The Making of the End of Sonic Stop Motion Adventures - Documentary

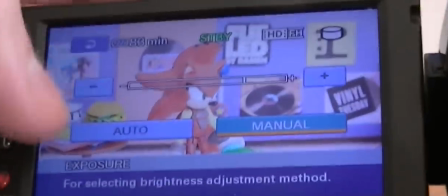[4:19]
Actually getting started with shooting was quite the struggle,
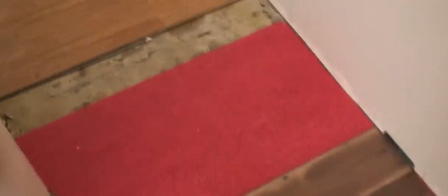[4:22]
as my family had a lot of big home repair projects going on at that time, including tearing up the entire floor.
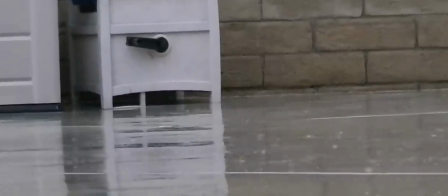[4:30]
Not to mention a lot of poor weather with no sunshine and a broken camera remote to boot.
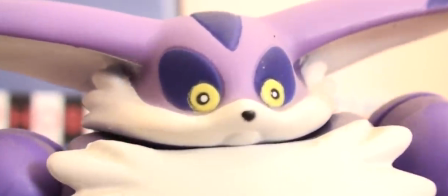[4:35]
But on December 4th, 2017, the skies parted and I was finally able to start shooting for real.
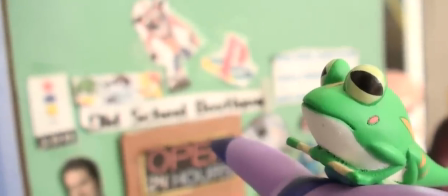[4:41]
Scene 1 was pretty standard, all things considered. Just conversational animation between two characters on a set that only featured one new building.
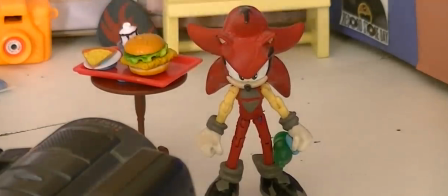[4:50]
An important scene, but one short enough to shoot entirely in one session, with no additional lighting required.
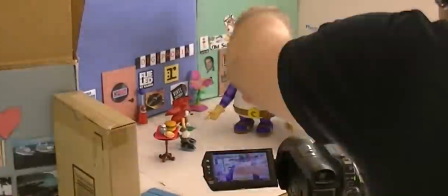[4:57]
I didn't start using artificial lighting in the form of lamps until episode 21,
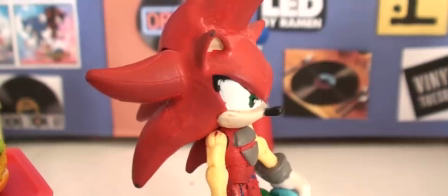[5:02]
but even then they were only for when I needed specific looks, and I continued to shoot primarily with natural lighting for a majority of the series.
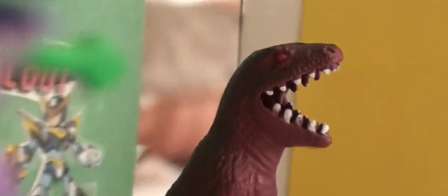[5:10]
Despite this, I did try using lamps and shooting this scene at night, going for an early evening appearance, but it didn't quite work out.
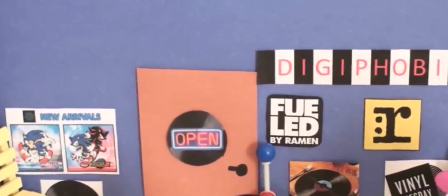[5:20]
In this scene, there's only one new set piece, which is the Digiphobia record store that's behind Bedlam and Big while they're talking.
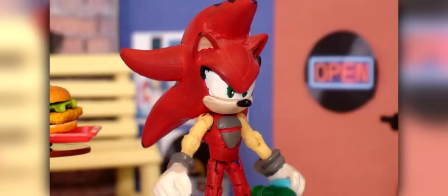[5:28]
I just wanted to make at least one new with recycling old buildings.
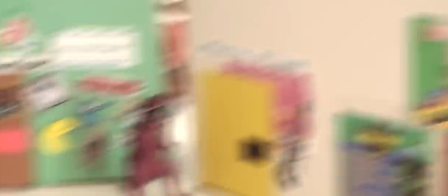[5:32]
It's kind of the one that's in the center, so it's fine to use, you know, recycled ones around it.
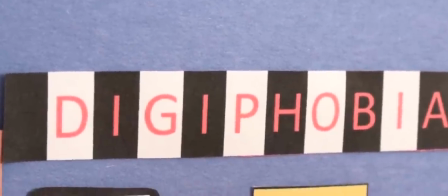[5:38]
The name Digiphobia is a reference to Cage the Elephant's Melophobia.
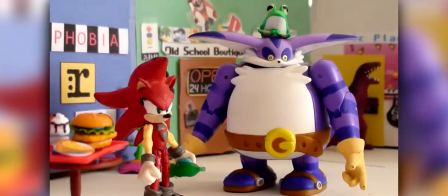[5:42]
The sign I even designed in a similar fashion and put some cool
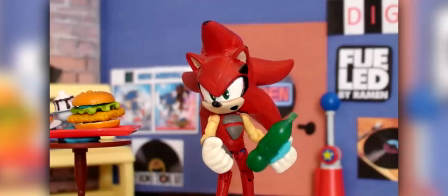[5:48]
record-related pictures all over it, so I'm happy with how it came out. It's simple, but I think it does its job.
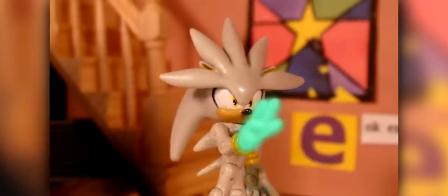[5:53]
In terms of all the scenes in the last two episodes, about half were shot with natural lighting, and the other half were shot using lamps.
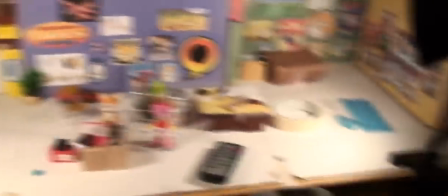[6:01]
Both parts of Tails' lab are shot using the ladder.
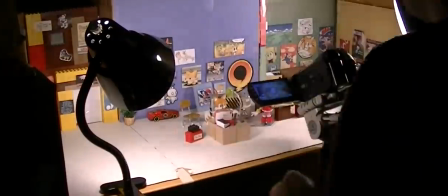[6:04]
With this scene, I wanted to convey the feeling on the eve of the big event, with Sonic, Shadow, and Silver training together,
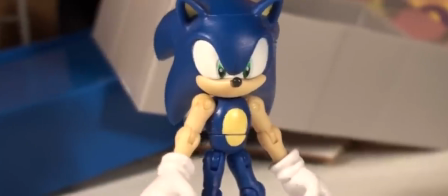[6:11]
and Tails working on finishing Variable S. The key was to contain this all at the same location,
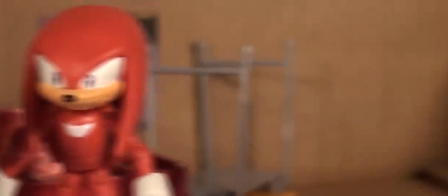[6:17]
so I introduced Tails' basement as a sort of makeshift training spot, with a PA system linking to the lab above.
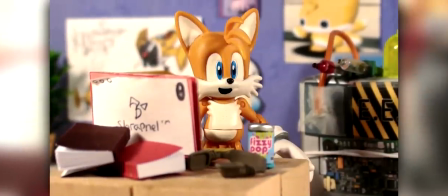[6:24]
That way they can communicate but are removed enough not to interfere with each other. This meant two completely separate sets shot at different times,
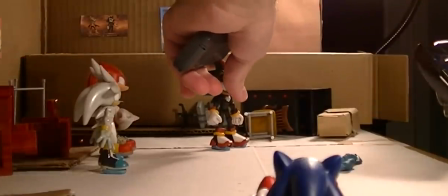[6:33]
as building one on top of another would have been a big waste of effort and just plain inefficient.
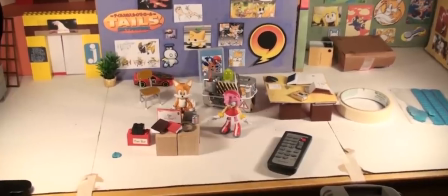[6:38]
The above-ground Tails' lab set actually received no major changes compared to how it appeared in previous episodes.
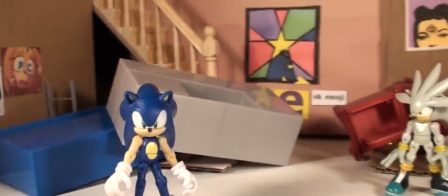[6:46]
Tails' basement, however, was an entirely new set, one that I wanted to look the part.
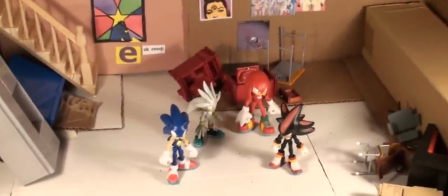[6:51]
Kinda drab, not really decorated at all, mostly bare walls.
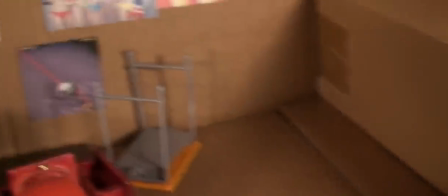[6:55]
I filled the space with miscellaneous items and furniture, stuff that Tails wouldn't necessarily mind being thrown around during their training.
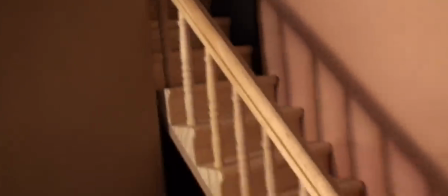[7:03]
The kicker here was the staircase, which gives the illusion of something being above, when truthfully, nothing is.
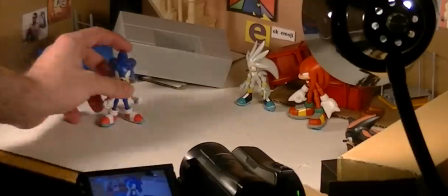[7:10]
If it weren't for that, this would have just looked like any other normal room, especially since every scene of the show is shot on the same table.
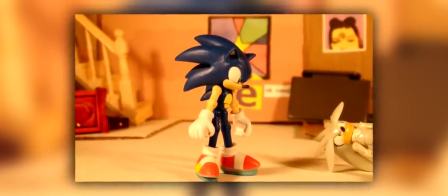[7:18]
There was actually a failed attempt to shoot this scene on my kitchen counter instead of the usual table,
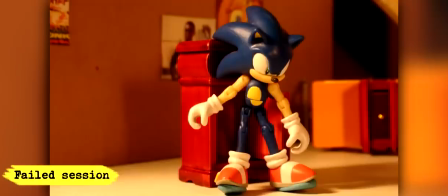[7:24]
mostly because I had another scene set up on that table but still wanted to shoot.
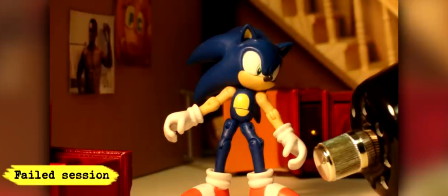[7:29]
I got about 80 frames in before realizing it wasn't working at all.
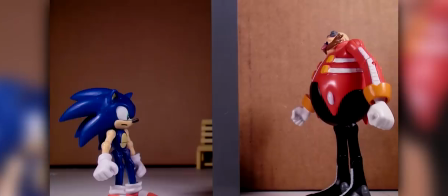[7:34]
All the prison scenes were shot together, including the final moment between Sonic and Robotnik,
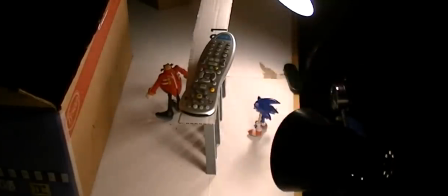[7:40]
which was completed 5 months before I started shooting anything else from episode 27.
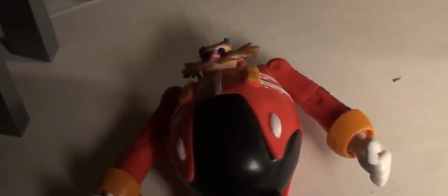[7:45]
Back when I jailed Robotnik at the end of episode 23, I knew that's where he was going to stay.
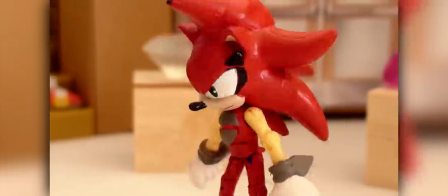[7:51]
The show's conflict and main antagonist had shifted from him to the Emeralds and Bedlam, so it would have been arbitrary to break him out.
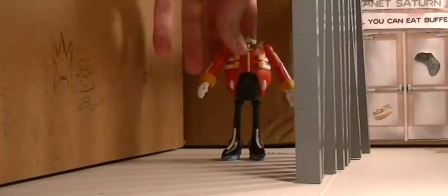[7:59]
Debuting in episode 24, I designed this set to be as organic as possible in relation to getting the angles I wanted.
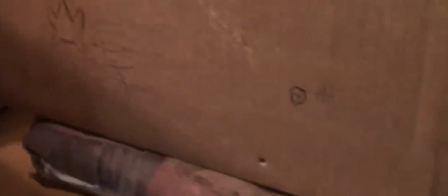[8:06]
The walls were simply untouched cardboard boxes, and the jail bars were made by stacking a bunch of these gray Lego pieces together,
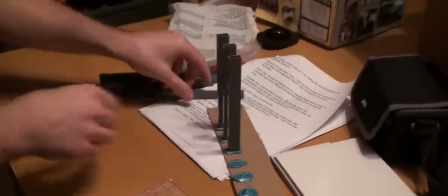[8:14]
then connecting them to a plank of cardboard with mounting putty.
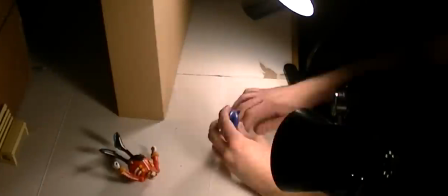[8:18]
They weren't connected to the floor at all, which meant anytime I had to rearrange for a shot, it was as simple as possible.